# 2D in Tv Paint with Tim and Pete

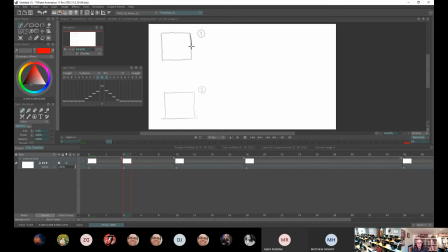[8:18]
I could actually make it stretch to the ground. So it doesn't just drop, it stretches.
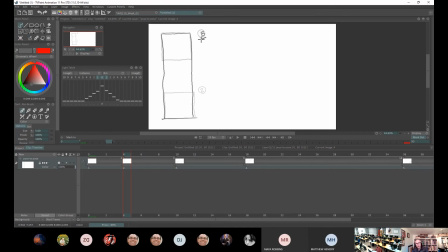[8:31]
And I'm going to use that one, and I'm going to call it a breakdown, a B with an underscore underneath it, just for this labeling exercise. So let's play that back. So it doesn't drop, it stretches, and then it bounces.
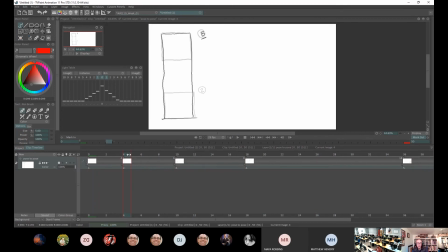[8:46]
Okay. So the important thing about the breakdown is it's the drawing that dictates the way an object moves from one state to another. I turn off the light box.
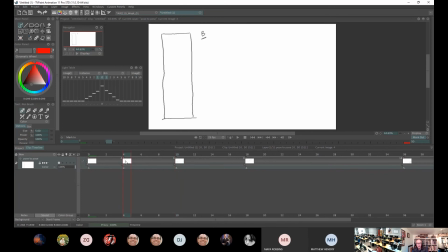[9:01]
So there's my key, there's my second key, and in the middle, roughly in the middle, in the time, is my breakdown. It's important to think about breakdowns that they don't necessarily need to be geographically in the middle.
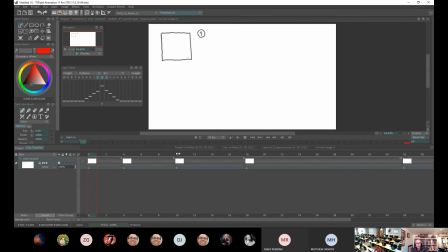[9:18]
They don't even have to be halfway between this square and that square, and so therefore draw it here. They just need to be roughly halfway between this drawing and that drawing on the timeline.
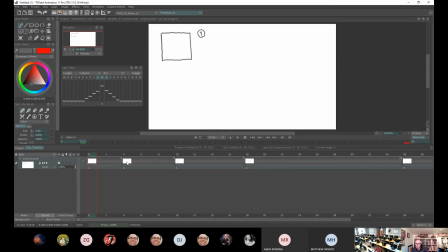[9:31]
Anyone who that doesn't make sense to. I will be repeating this over and over again throughout the weeks. But that's the breakdown. That drawing changes the nature of the animation. This drawing and that drawing tells you the basic story, the what,
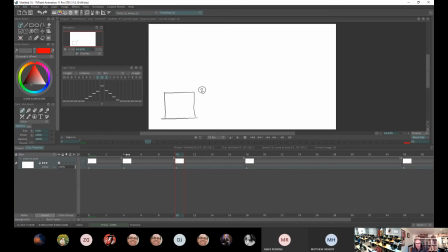[9:50]
the when, the where, and this drawing tells you the how. Okay? How this square got to that state by stretching. Okay, enough of that. So we could do another breakdown here between key 2 and key 3.
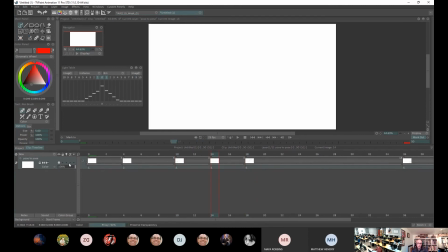[10:10]
Let's do one. I'll just turn the back on my onion skin. So how does this square become that blob? So I'm just going to suggest it does. It really stretches into this one. It leaves the ground.
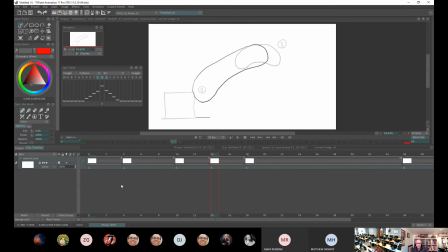[10:29]
Maybe there's a little bit of a shadow. So let's play that back. Maybe I don't like that. Maybe I want to change it to doing this. Makes my life a little bit harder.
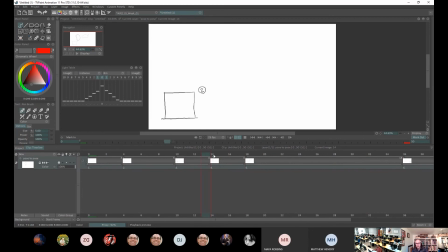[10:51]
It's more of a flick. Or maybe I want to, not happy with that kind of breakdown. Maybe I want it to, let's see.
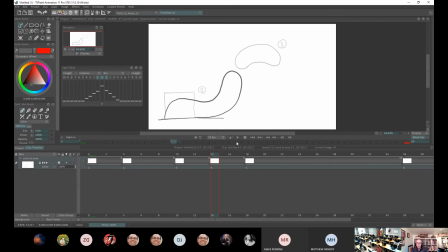Okay, does everyone see that that changes the whole nature of the animation, in that the same thing is happening. This object is traveling from one point to another, but the way it travels changes. So let's just keep that as a breakdown.
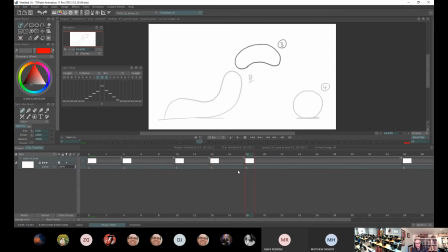[11:26]
And I'm going to mark that as a breakdown as well. Okay, I'm just going to very quickly as possible, just in between these key drawings and these breakdowns.
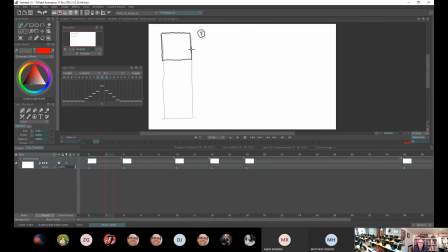[11:39]
So an in-between drawing is simply the drawings in between other drawings. Now, I'm going to repeat this same sentence over and over again. Draw your keys first.
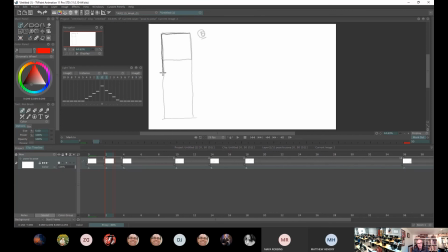[11:56]
Your key drawings and your breakdown drawings must be the drawings that you do first. Do not start in-betweening until you have drawn your keys.
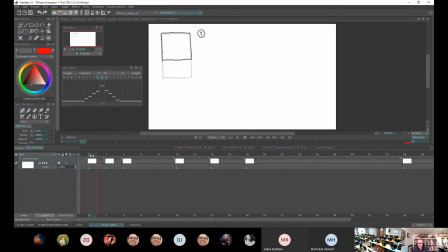[12:09]
Yeah, it sounds a simple rule to follow, but you'd be amazed at how many people in the second year right now didn't get that lesson after about 15 weeks of teaching. Always draw your keys first, unless I'm telling you to do a straight ahead project. Okay, always draw your keyframes first.